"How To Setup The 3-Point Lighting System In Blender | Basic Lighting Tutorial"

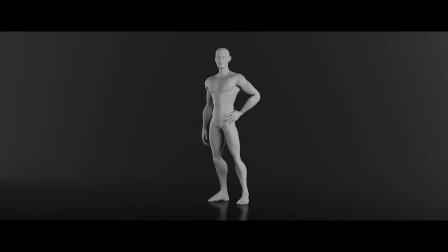(0:00)
In today's video, I'll show you how to set up a three-point lighting system in Blender.
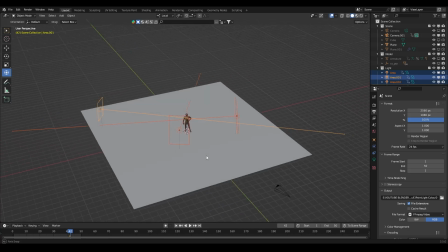(0:04)
But before we dive in, let me quickly explain what the three-point lighting system is all about.
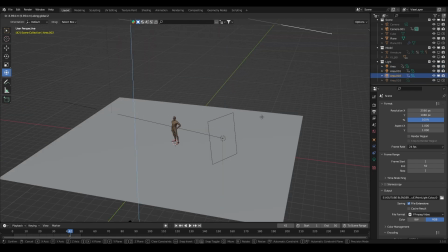(0:09)
It's a traditional technique where you use three different light sources positioned in specific ways to illuminate your subject in a scene.
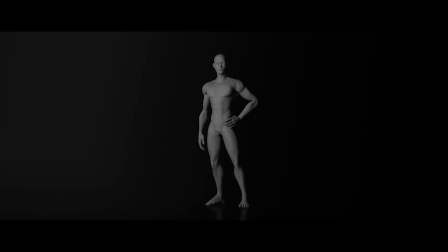(0:16)
You've got the key light, which is the main light source, the fill light to soften the shadows, and the backlight to create some depth and separation.
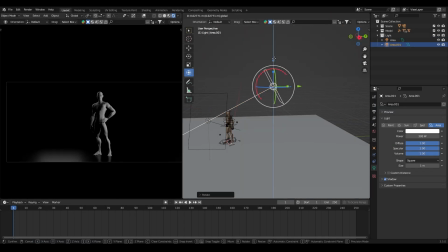(0:25)
Now that you've got a little understanding of what three-point light is, let's start this tutorial.
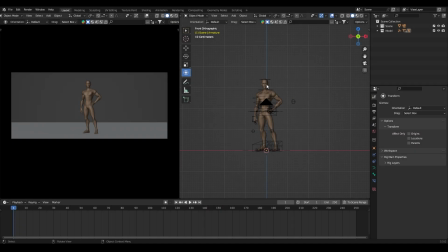(0:32)
I've already set up a simple scene in Blender with a character I downloaded from sketchfab. I rigged and posed the character as I wanted. I also set up the camera and added a plane acting as the floor.
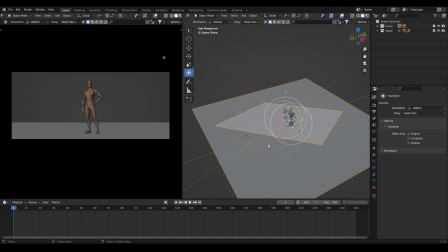(0:43)
Then I split the viewport into two parts. Before adding the lights, the first thing you should do is turn on the render preview up here.
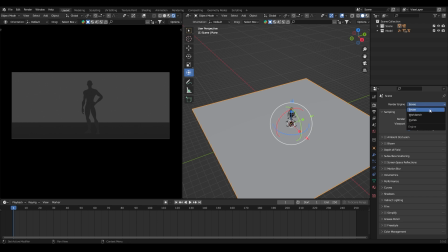(0:52)
Then go to the Render Properties tab and select EEVEE as our render engine. Leave the sampling as it is. Next, let's go to Ambient Occlusion and turn it on. You'll see it adds some subtle shadows to our scene, giving it a more realistic look.
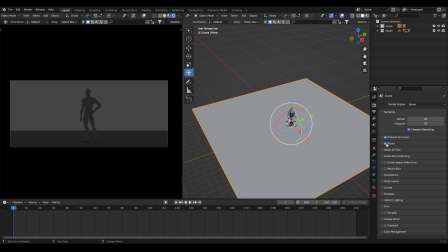(1:07)
Now, let's use Bloom to create a glowing effect. Also, go to Screen Space Reflections and turn it on.
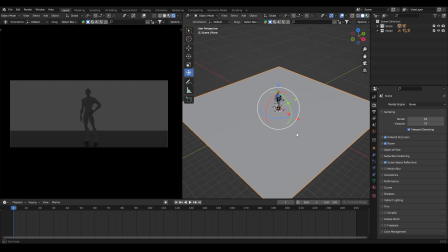(1:15)
As for Motion Blur, if your scene has animation, you can turn it on. But if not, there's no need. Finally, let's go to Volumetrics, open it, and only turn on volumetric shadows. Then close it. Now, go to Shadows and enable High Bit Depth.
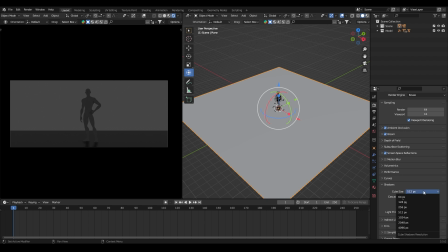(1:32)
You can also adjust the pixel cube shadow resolution, but for now, let's leave it at 512 pixels. So, that's all for the EEVEE render settings. Before we add lighting, let's go to the world settings. We want the 3D world to be dark. So, go to the world properties, click on Color, and set it to black.
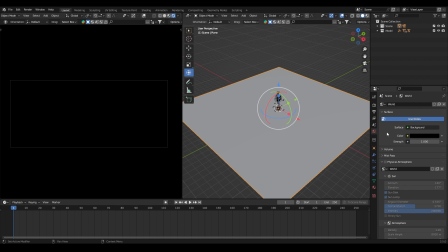(1:52)
Just like that. All right, now we can add the lighting. To add lighting, I usually create a new collection for it. Add a new collection by clicking here and rename it whatever you like. For this tutorial, I'll name it Light.
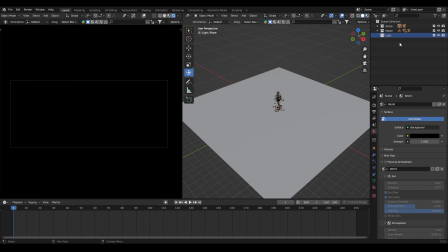(2:06)
All the lighting we add will go into this collection. Now let's start with the first light, also known as the key light or main light.
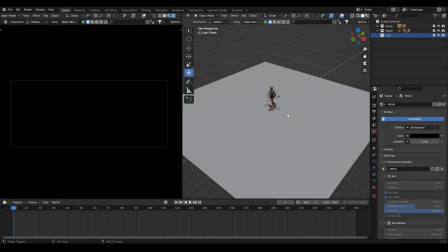(2:14)
To add a light, simply press Shift-A and then go to Light.
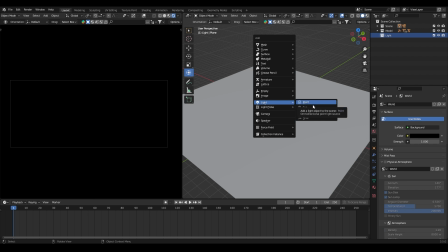(2:19)
In Blender, you have four types of lights: point light, sunlight, spotlight, and area light. Each has a different function, but their settings are similar. For this tutorial, I'll use an area light.
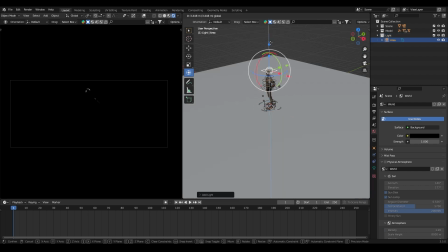(2:31)
Now that we have the area light, let's first move it up. If you can't see the gizmo, go to the Tools panel by pressing T. Now click on the transform icon with four arrows.
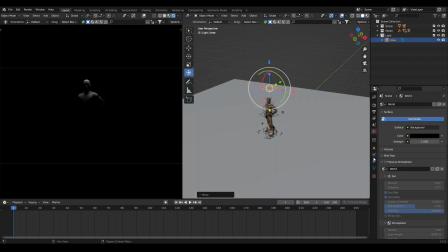(2:42)
You can move, rotate, and scale the light using these icons. You can also adjust the power of the light by increasing or decreasing its value. Let's set it to 200 for now. Now open the shadow settings and turn on Contact Shadow. You can change the color of the light if you like, but for now I'll keep it white.
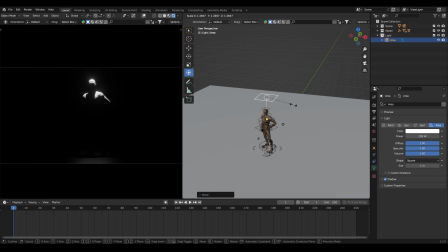(3:03)
To soften the shadows, I'll scale up the light. You see, when the light is smaller, the shadows are harsher, but when it's larger, the shadows become softer. In Blender, the size of the light affects the shadow quality. So, I'll scale up the light to get a softer shadow.
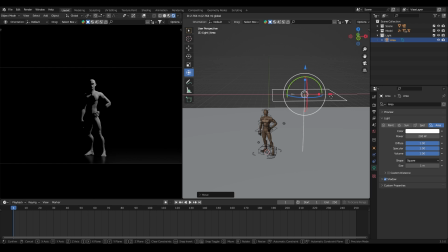(3:21)
Position the key light to the side of your subject. It doesn't matter whether it's on the left or right, just as long as it's on the side. Then rotate it along the Y-axis and bring it a little downward and move it forward a bit to achieve the desired angle.
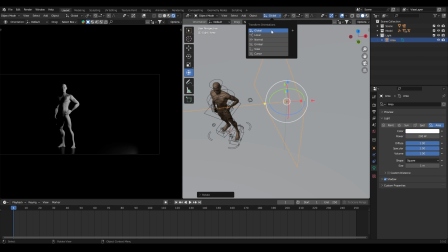(3:36)
All right, we have the key light set up. If you feel there's too much reflection, you can move it further away from the scene.
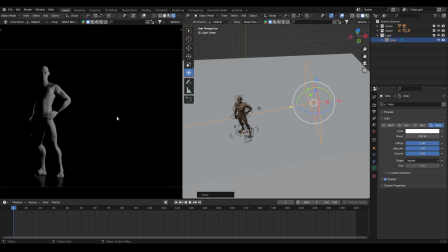(3:43)
I like to position it at the edge of the frame. Now that's our key light.
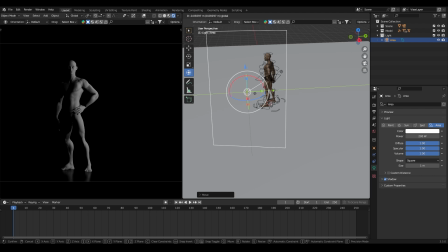(3:48)
If it seems too dark, just increase the power value. Remember, we want to avoid placing it directly in front of the subject to avoid a flat look and lack of shadows.
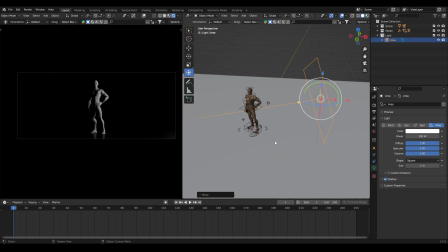(4:00)
By placing it to the side, we achieve a more dramatic effect with visible shadows. Next, let's add our second light, the backlight or rim light.